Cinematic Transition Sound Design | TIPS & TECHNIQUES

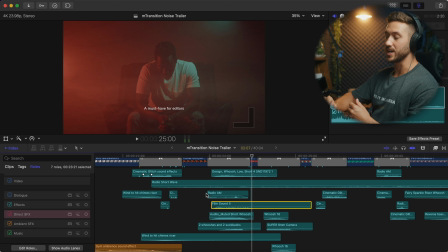It's a little more expensive, but to me, it's worth it, especially for bigger projects. So I added this film sound effect, right?
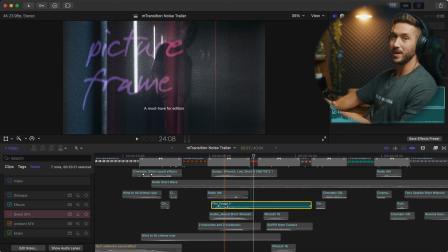I think I got this from a pack called Cinepacks. It's a really great overlay pack and has, obviously, some solid sound effects as well, right?
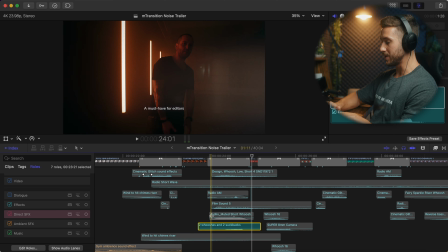We have a little whoosh, and then we have a suck back sound.
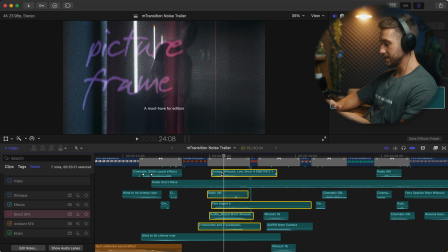And then all together, this is what it sounds like, right?
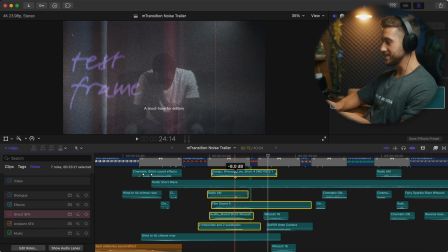And that just plays with the transition.
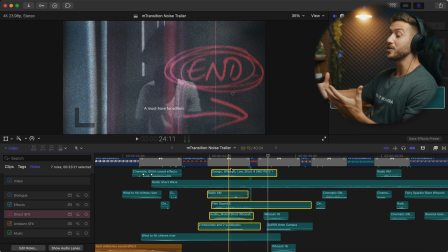You got this picture frame rolling, so you know there's going to be, there should be some type of filmic sound effect. It's also very sputter... sputtery? It's not a word. Stutty... stuttering?
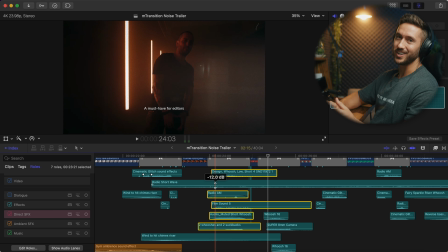It stutters. Oh, it's morning. Cut me some slack. So it's just kind of like... And so you know it would have kind of a choppy sound effect. And then you want to punctuate the end of that transition with some type of hit, some type of suck back sound like I did here.
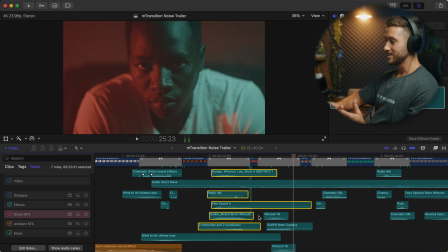Same with this one. This one is like another sputtering. That's a word. I'm not crazy. And that comes across really nice.
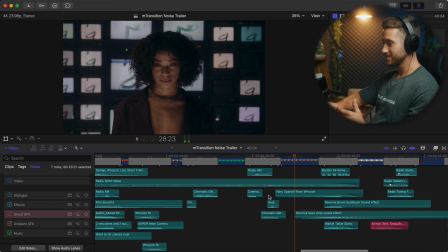You just have a simple glitch. This one, you got radios in the shot.
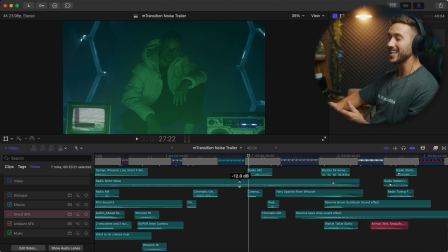Your mind may or may not see that. And so just adding that in will help to make you think that it's actually part of the shot.
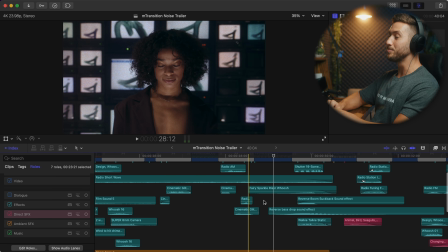Something I like here that I did was I specifically put her in this shot because in the song, he goes,
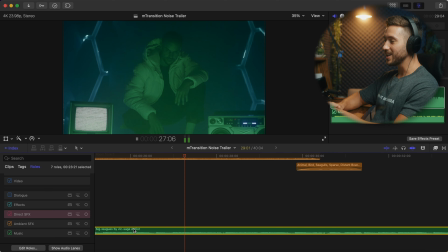Feeling like Whitney,
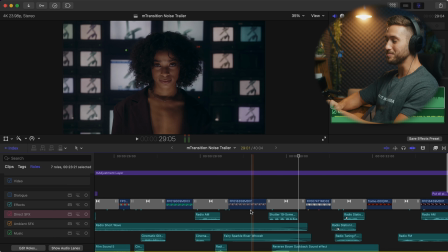I don't know, she looks a little bit like Whitney Houston. It just made more sense for me to put her here than him.
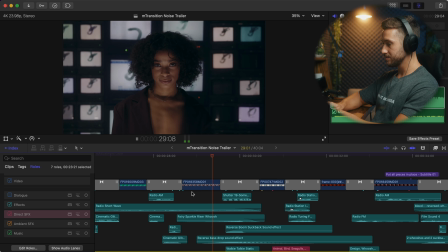Here's another one I can do. Let me mute this by pressing V. Okay, so here, this is a change in the music, right?
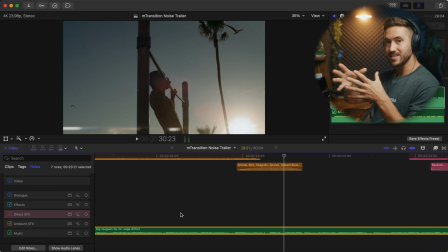So if we listen to this, So it's kind of that silence while he says I need a bad bruh and then it hits to the beat again.
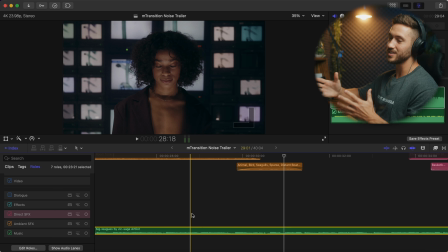So there you want to add something more with your transitions to once again help ride with that music.
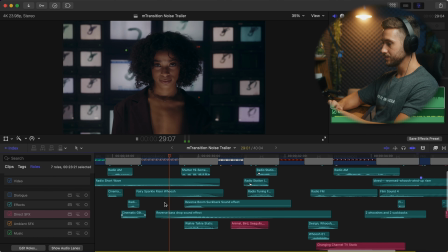So let's mute it, press V again. So you start to hear this riser, right? So we got a couple things going on. The two sound effects that are acting like risers is this fairy sparkle riser whoosh as well as this reverse bass drop.
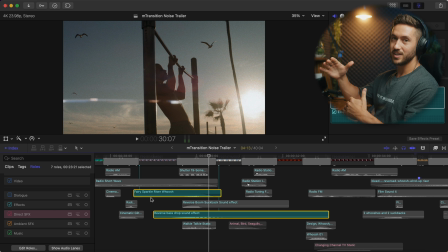So you got two ends. You got the high, the treble, and the bass.
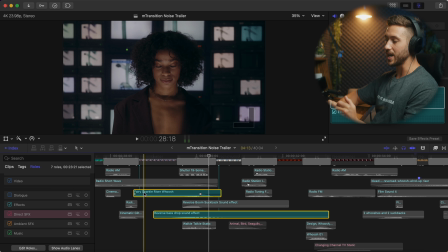And both together make kind of a full riser. Right?
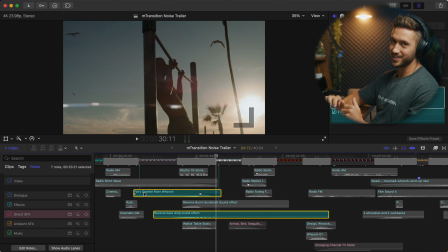And you obviously got to put the peak or the climax, if you will, of those two sound effects right when it switches.
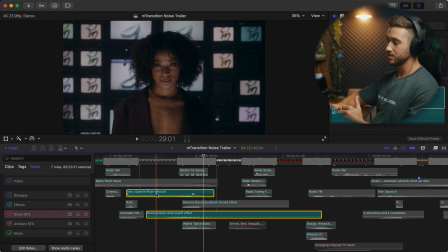Because if I just pull these off, No, it doesn't work, okay?
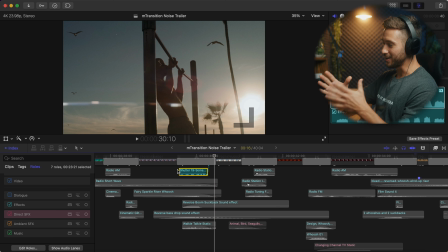And then let's see what else I added. Some stuttering, and that's because like a lot of these transitions,
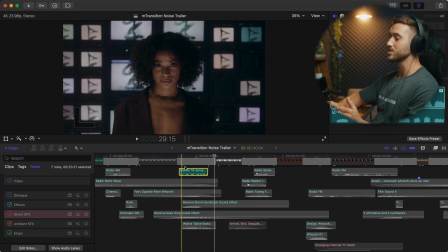you have a lot of stuttering in between those bright, flashy, grainy frames.
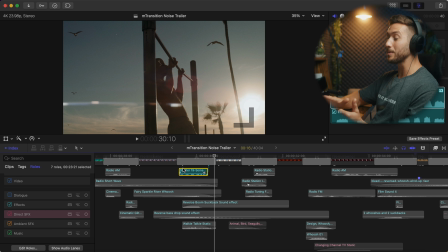By the way, this transition sound effect pack is probably one of my favorites that MotionVFX has ever made. And I am not just saying that because I do work for them. It is truly a beautiful pack.
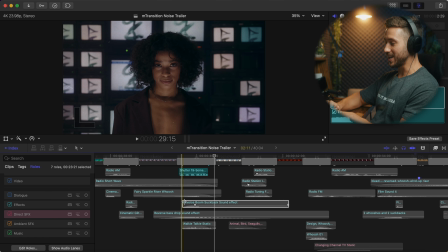Okay, so we added the sputtering.
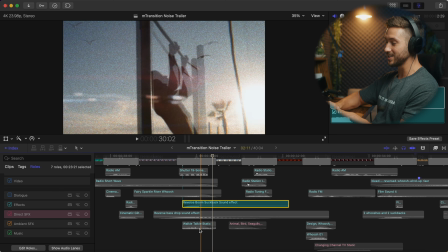We added another something to punctuate it, like a suck back sound, as well as something else to help with that sputtering graininess,
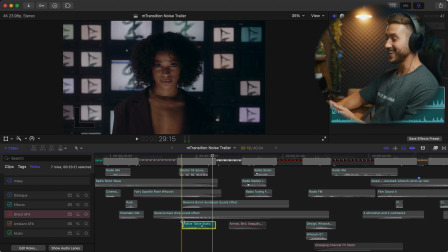kind of like the walkie talkie kind of static. And that's another example of getting creative.
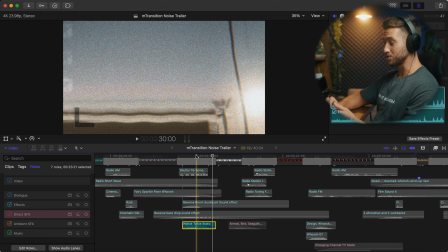I just searched static, or maybe I searched walkie talkie in my sound effects folder and just found something.
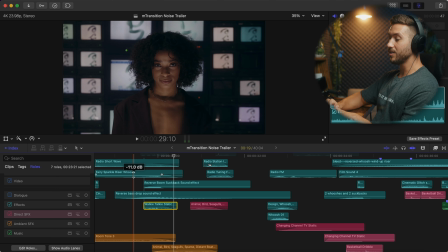I was like, yeah, that could play. And then here I did the same thing I did before.
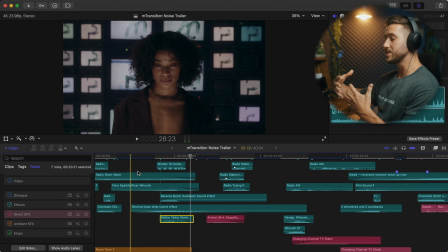I cut to silence. and that also left some room to have more ambient sound effects like the seagulls that come into play.
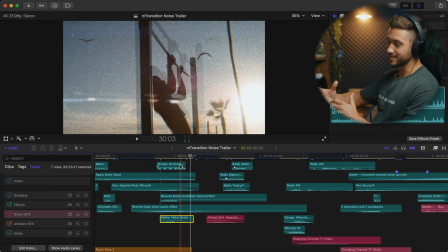You see the seagulls, you would expect to hear a sound, and we do.
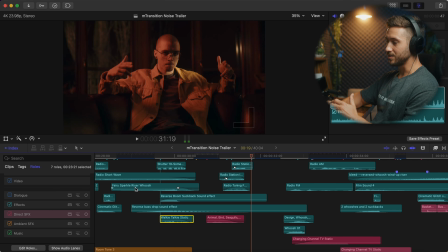Right?
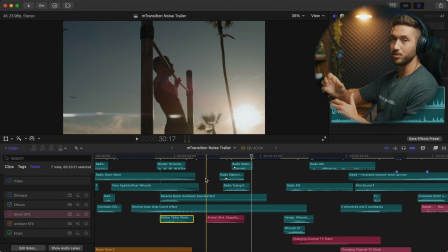We don't hear him doing pull-ups, but you could have. You could have heard, I could have put in maybe like a grunting sound effect as he does a pull-up.
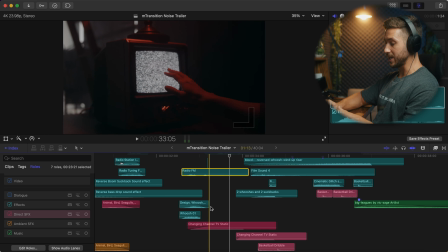All right, here we got a couple different sound effects. We got the radio, we got the whoosh, a couple different whooshes.
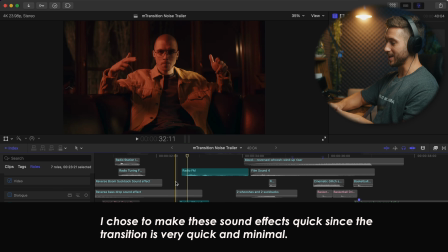and together they sound great.
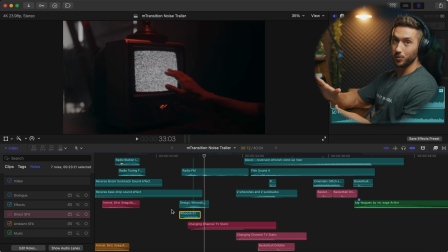So I think that's where a lot of people go wrong is they think, I'll just add one whoosh or one glitch sound effect or whatever and they think they're done. But if you add more layers, I promise you it's gonna sound way better and think about how that plays off in the music.
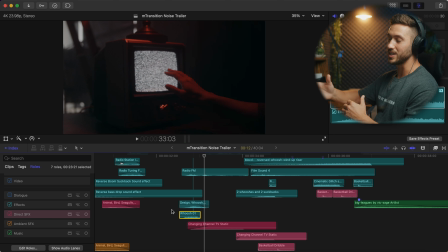Think about how you can accentuate the music with those sound effects.
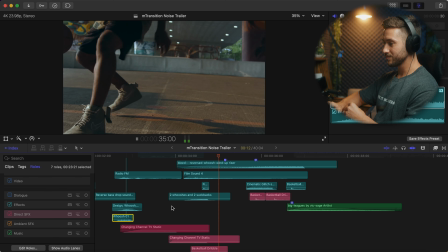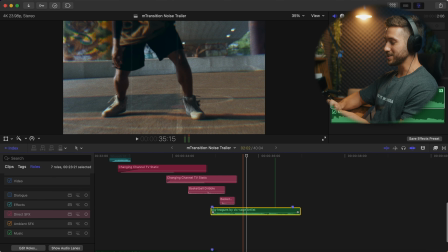Obviously, you've got to have the basketball dribbles, and you've got to time those up right.
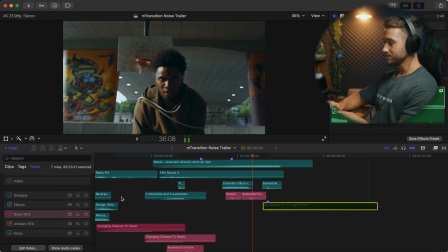You don't want it to be off. All right, and here's another little lesson.
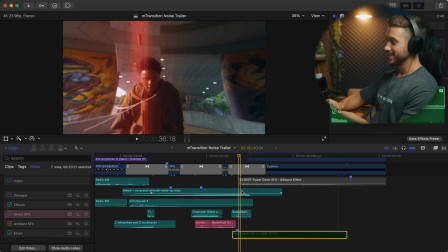You know the end is coming, and that sounded very bleak. You know the end of the video is coming, and so you would want to have a sound effect that leads up into that end so this one you know
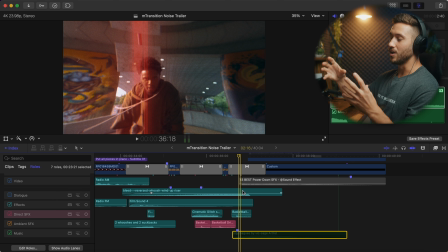we've had some suckbacks some some risers you want to have a longer riser here that starts to build and that kind of like gets the audience like anticipating something and that's where you can hit them with the boom m transition
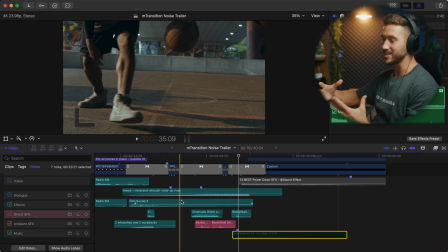noise that's where you hit them with the title and that helps accentuate that ending to where you're like oh Oh, sh**. I cuss a lot in person, not on YouTube, because I think YouTube doesn't like that.
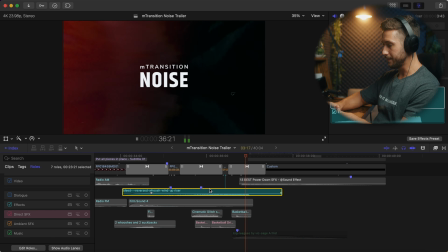Okay, you got the build, right? And I think it's just this sound effect. Yep, we have a power down sound effect, it's like a bass drop,
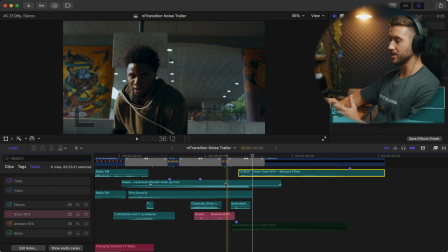and that you put that right at the end of the riser, and that kind of leads out into the silence.
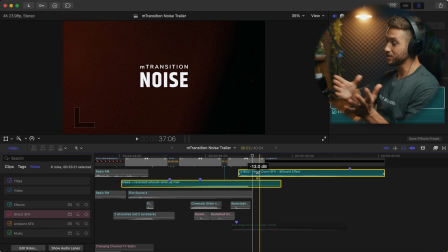So if we listen to just these two, I'll press C, which for most people in Final Cut, it's option S. If you haven't customized that.
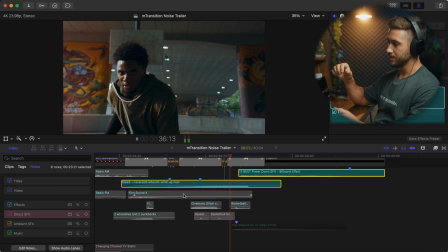Right? Oh, it's a little bit after that hit. Boom. It's very, very quiet.
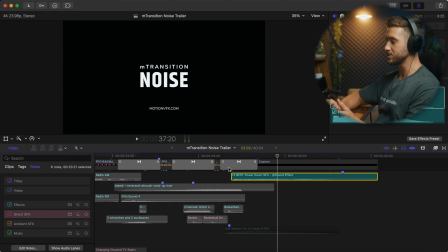Right? Just like a hit and then a nice bass drop. Let me run through some of the points that we went over. Try and layer your sound effects as much as possible, even with transitions, because having those different sounds and different octaves and pitches is going to help that transition to sound a lot better. and then also use those transition sound effects to accentuate the music. So like we did with that radio portion, how it switches to like a pause and then to a different part of the beat, cut the transition so it follows that music and then start up again with those transitions when that beat happens again. Also when you're layering those sound effects, make sure that you start at lower level, maybe negative 10 or negative 12. Also look at the transition you're doing and use that to think about how you'll create that sound design. So if you have a very glitchy sound effect, think about getting creative with maybe like walkie-talkie static, some type of glitch. Don't just add a whoosh because your mind expects to hear something based on what you're seeing. And so if it's not matching up, then you're subconsciously going to think something's off or something doesn't flow well so get creative and use sound effects that match up with the transition that you're using another tip which i didn't go over and i probably did it in a lot of these sound effects adjust your pitch using in final cut pro using just the the pitch effect also add different effects you can add like the alien effect in final cut pro you can add reverb by using cathedral modest cathedral large room big room small room there's all these effects in Final Cut Pro. If you're a Resolve user or a Premiere user, you'll have this as well. It just would be maybe reverb or a different name. And those will help to kind of make your sound effects sound the way that you want. And that is it, guys.